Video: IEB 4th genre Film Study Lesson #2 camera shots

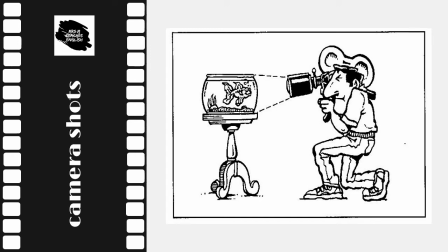[8:07]
To take this shot, the camera is often placed on the operator's shoulder to simulate the jerkiness of normal movement, such as walking through a jungle or walking along a footpath.
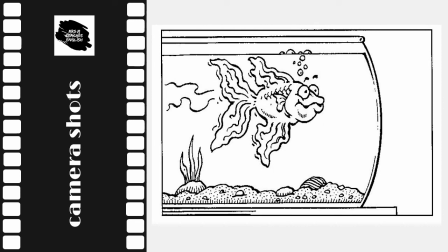[8:21]
The result is that you see the object in the same way as the character does.
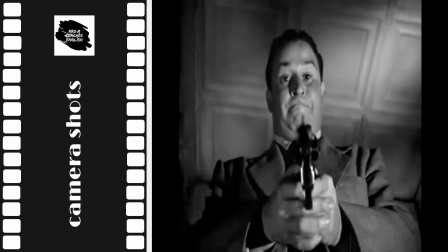[8:28]
Here from the 1948 film Forces of Evil, you and the victim are in the same position, staring up at the man holding the gun. It's a very effective shot and can be used to create suspense.
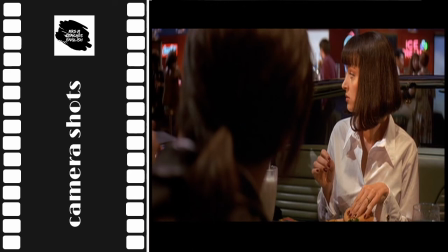[8:46]
This is what it looks like when it's over the shoulder from the 1994 film Pulp Fiction.
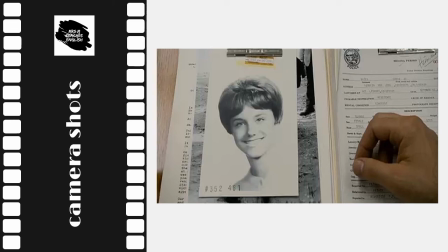[8:58]
This is an insert shot. An insert shot is not of a person, instead it's used to emphasize a relevant object. It often calls the viewer's attention to the time, a newspaper story, a symbolic object,
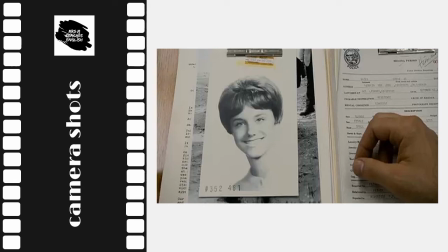[9:15]
police evidence, or what a character is seeing or not seeing in a given scene.
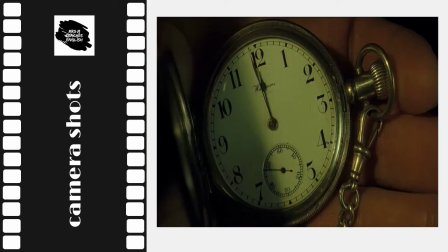[9:22]
A character looking at watch is significant. For example, the viewer might need to know exactly how many seconds are left before a bomb explodes. The insert shot shows that kind of detail.
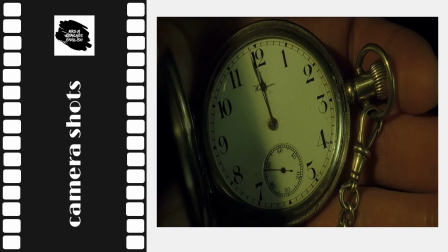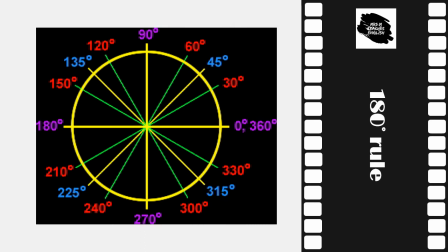[9:42]
There's something that you should bear in mind as you analyze the various shots. It's what is called the 180 degrees rule. We measure circles in degrees from 0 to 360.
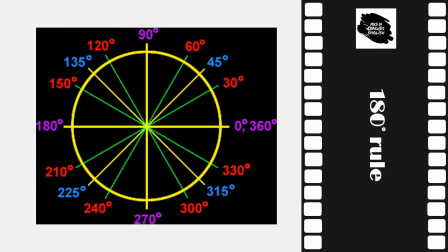[9:57]
If you were facing someone and turned 180 degrees, you'd have your back to them. What would happen if you turned around 360 degrees?
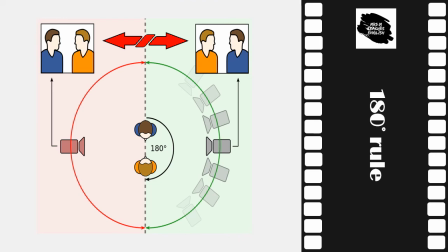[10:13]
In film, there's an imaginary line that connects two characters or a character and an object. By keeping the camera on one side of this axis one character will remain
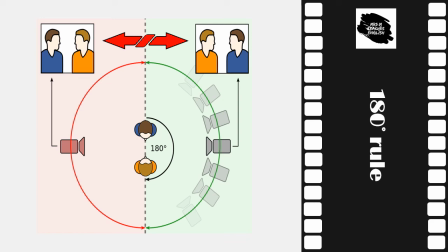[10:27]
frame right and the other frame left otherwise the audience may become confused some filmmakers break this rule on purpose in
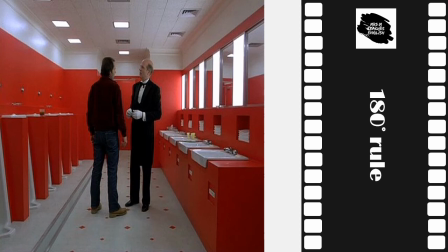[10:45]
these two frames from the shining
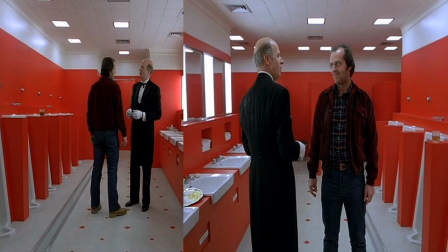[10:49]
the director has deliberately crossed the line by switching the characters around to create a sense of discord and confusion for the viewer.
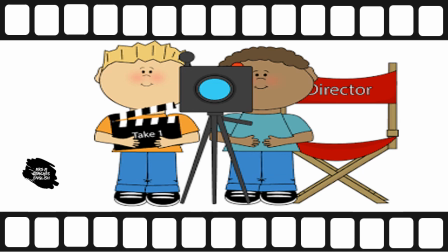[11:05]
You should have a good understanding of the different kinds of camera shots after watching this video. Remember that you should apply this knowledge as you watch the films in class. You should think about why the shots have been chosen by the director and what the effect is on you, the viewer.
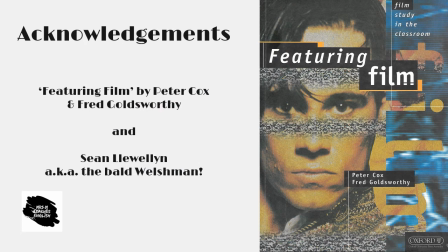[11:28]
A lot of my material has been taken from this excellent Australian textbook which I bought 25 years ago. I don't think it's in print anymore but if you can get hold of a copy you won't be disappointed.
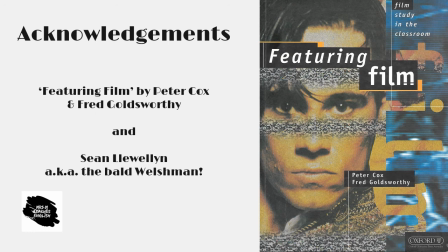[11:41]
There's a sequel to this textbook called Featuring Film 2 but I haven't yet been able to find a copy. I'm also very grateful for the generous collaboration with an English teacher colleague in Wales,
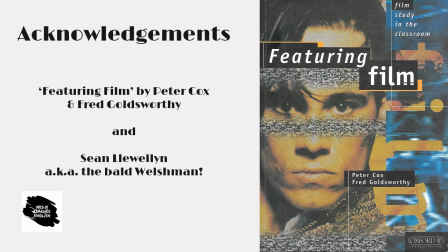[11:56]
Sean Llewellyn who inspired me to make these video lessons. Thank you, Sean.
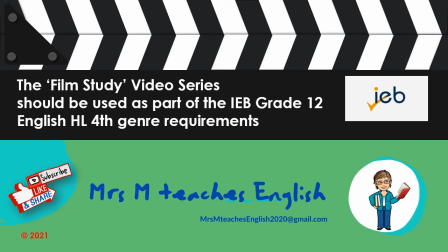[12:06]
This video series deals with the technical and more generic aspects of film study, so you'll be able to apply them to any of the films which you have selected to study in class.